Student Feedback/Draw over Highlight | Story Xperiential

This story is so classic because you start with someone in pain or in need, and you end with someone at peace. And what's better than that? And there's a lot of ways you can tell that story. It was really brilliant. And so I want to jump ahead to like, what can I do to critique this? Because it's very powerful. And I'm glad that I have something here to help you with. And it relates to editing and pacing.
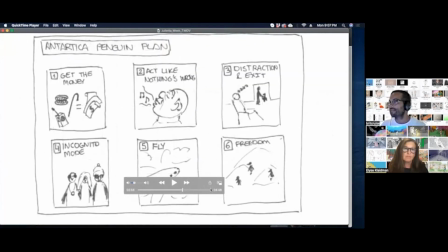And it's just this frame here, another case of information overload. I love this frame, but let's just play it and see how it reads.
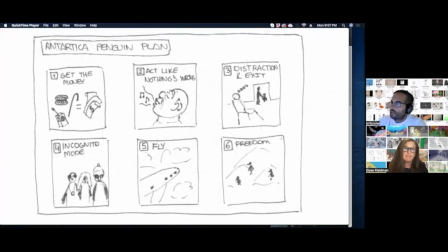They're setting up a plan, Antarctic plan. 1, get the money. 2, act like, I lost it all.
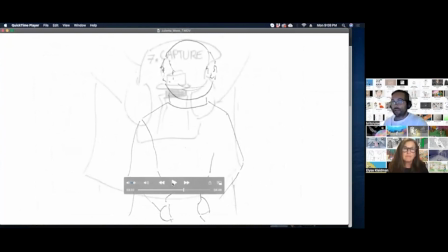And then I had to pause and rewind and stuff. So in a theater, that wouldn't work. But that's one case where there's an overload. And so those are the only 2 places where I think a tiny bit of pacing will just allow me to not feel stressed so I can follow the story. But incredible work. Elise, I got to pass it to you because I can't wait to see what you think. My feedback is pretty similar. I'm looking at it from a visual storytelling perspective, but it's about clarity of information and when you get that information. So I'm going to share my screen also.
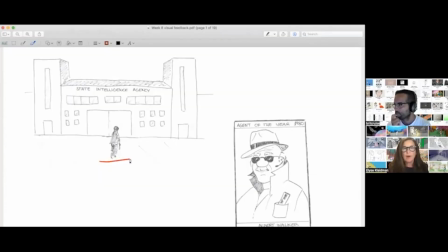And even just this very first shot, what I want to be able to see is this character. I see really big state intelligence agency, okay, big building, but it's about this guy. Then I've got this information. Okay, I know he's agent of the year. That's kind of cool.
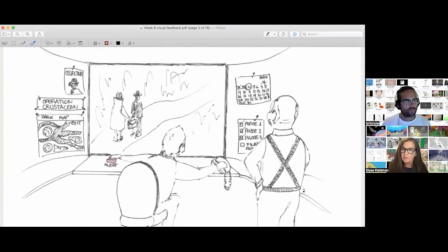Good work. This shot right here, I like because there's a lot going on and you see the guy at work, but there's so much going on, like Britt said. But there's one thing that's really critical that comes up later that's important, and that's this character, and that's this guy, right?
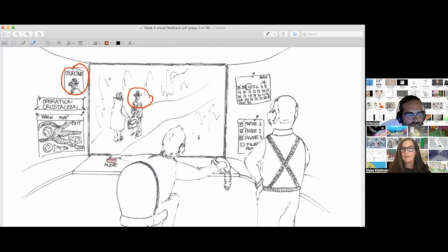And so we want to be able to link back to that later. So you want to clarify it. How can you do that when you've got a lot going on here? You could use color, you could use contrast, you could lighten some of the other areas and have this really pop so that we're like, okay, something's going on here.
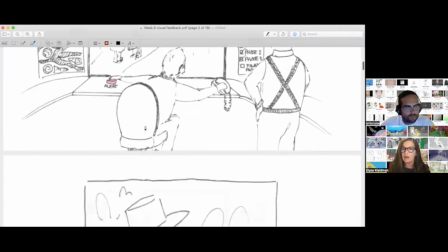It's going to play out later on. And that's this character, right?
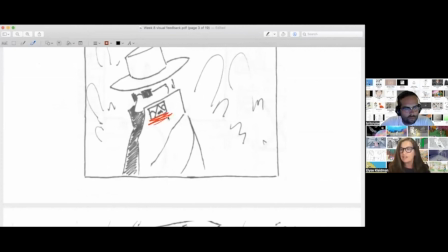This right here, this becomes really important because later that's how we know that it's the same bad guy. It's the guy that he missed last time. And that's a really important part of the story.